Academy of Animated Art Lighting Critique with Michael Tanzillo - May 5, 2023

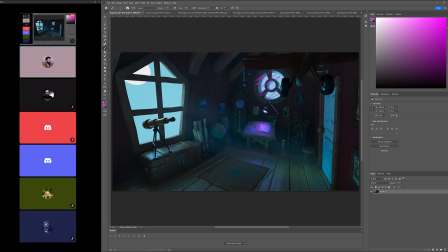[11:49]
plugging up this window, or figuring out a way to kind of, so that way you can kind of, like I'm putting my hand over it, that way it kind of creates a more specific, like the way that the reference is, there's a specific,
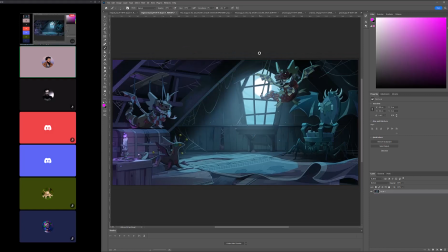[12:06]
like it really kind of creates a singular point of focus of the light coming in, and it'll allow us to kind of focus in over there,
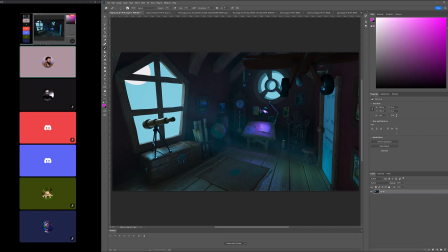[12:12]
and then that will create more darkness back here, which will allow this light to have more of an impact. Okay. I was agreeing with you. I was looking at it. Okay. Cool. And then the other thing that you really want to kind of lean into
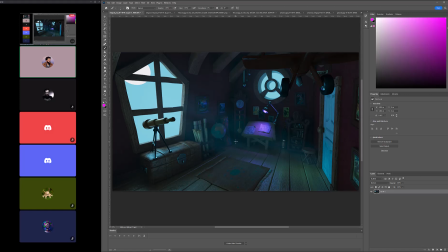[12:34]
is, with this scene, there's like a lot of props in here. Make sure to lean into some of the darkness. Like I would allow some of the areas in here, and probably back over here, maybe to get a little bit darker, maybe up around the top too, just to kind of really like allow us to
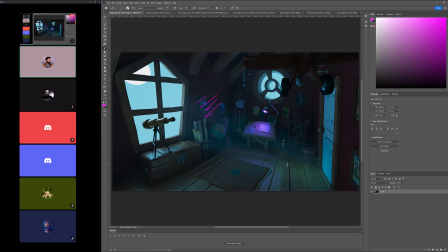[12:54]
focus in on the areas with the most impact. And yeah, I think, yeah, because then we can focus on and then a little bit more darkness over here,
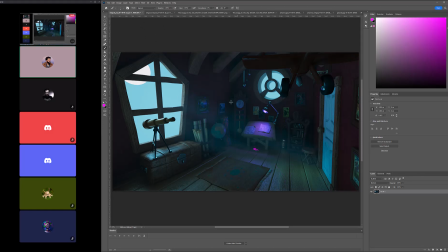[13:11]
because like right now that light is coming in at a low enough angle where it's kind of hitting all this, and the door itself being white, we might want to change that to the wood color as well, just to kind of allow that to, because again, we really just want to focus here and then right in here as well,
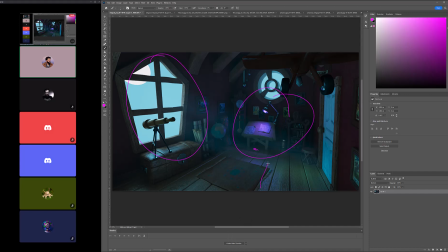[13:28]
and kind of let everything else just be toned down. I love you're getting some really nice specular highlights on these wood grains coming across that way. I think that looks really nice. But yeah, but even though like the diffuse, like even though the overall darkness will come down,
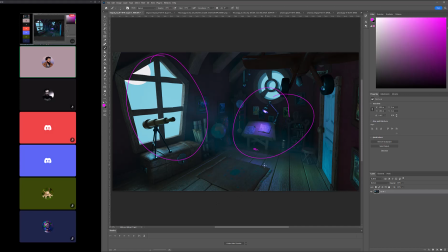[13:45]
like the diffuse value will come down, you'll still get those because those are coming from the purple light. Now, one thing about the actually both the purple light and the exterior light, and this is coming back to the reference a little bit,
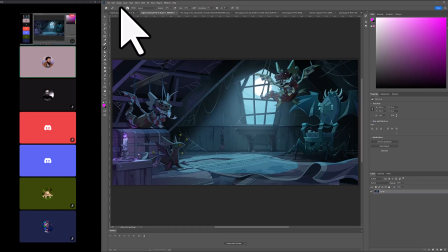[13:56]
is they are like the approach to them is much more
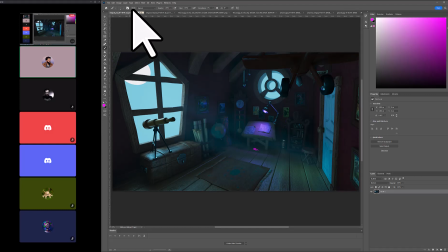[14:03]
stylized, and that like if it was, if there was this much light coming in from the outside, it would be much brighter. And like it's odd in a photographic image to kind of see the like when a light bulb is turned on, usually it's like blown out, overexposed. So it's odd to just kind of see like the exact light bulb there.
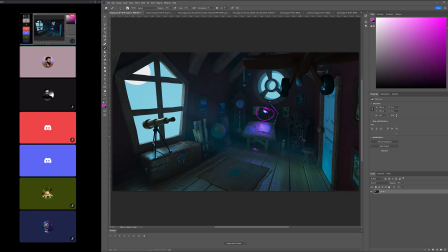[14:22]
So I would say it's either we gotta like start pushing that stylized look a little bit, or I would just make those a little bit brighter.
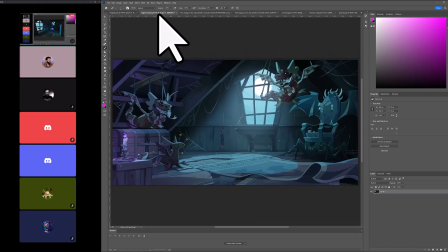[14:35]
Okay. And then up to you. Again, based on the reference, there's no depth of field or anything.
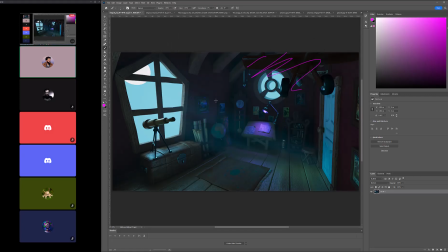[14:40]
It just would help if like this plane was out of focus a little bit. But if that's again, if you're going for the stylized thing, just something to be aware of there. Like you've done a really good job of toning it down and just picking up these like highlights on it. But just know that.
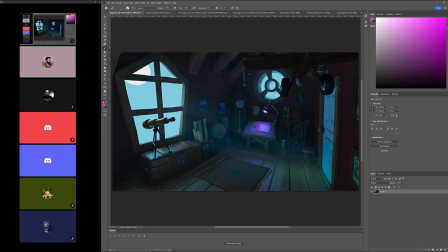[14:57]
And then you can also, just thinking compositionally, I'm wondering if there isn't value in shifting that over. And then there's some props here in the foreground. Maybe using those to kind of fill out this space a little bit too. But just kind of create a little more balance in there.
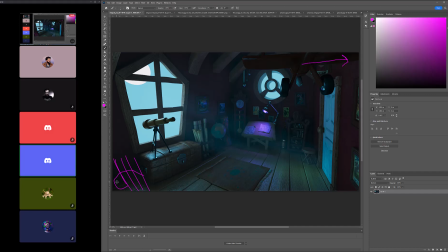[15:15]
Oh yeah, there were some violins there, I think. Yeah, like violins, and there's like I think there's more. Did you move these? Because I think these were in the foreground. Am I right? There's some there, and then there's some also in the foreground. Got it. Cool. Yeah. Cool. Yeah, but yeah, no, this is I love. Like I said, I love the color scheme.
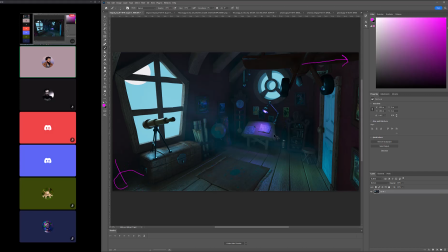[15:32]
I really want to lean into that. I love the overall look. Just know that the that stylized look, man, it could be when it's done well, it looks great. But it just know that it's very difficult to achieve straight out of the render. Okay.
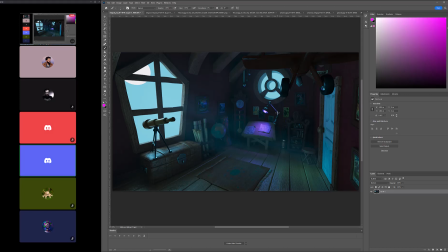[15:47]
I'll go for it. See how it comes up with it. If not, then let's see what else. If it's a little too far above what I can do.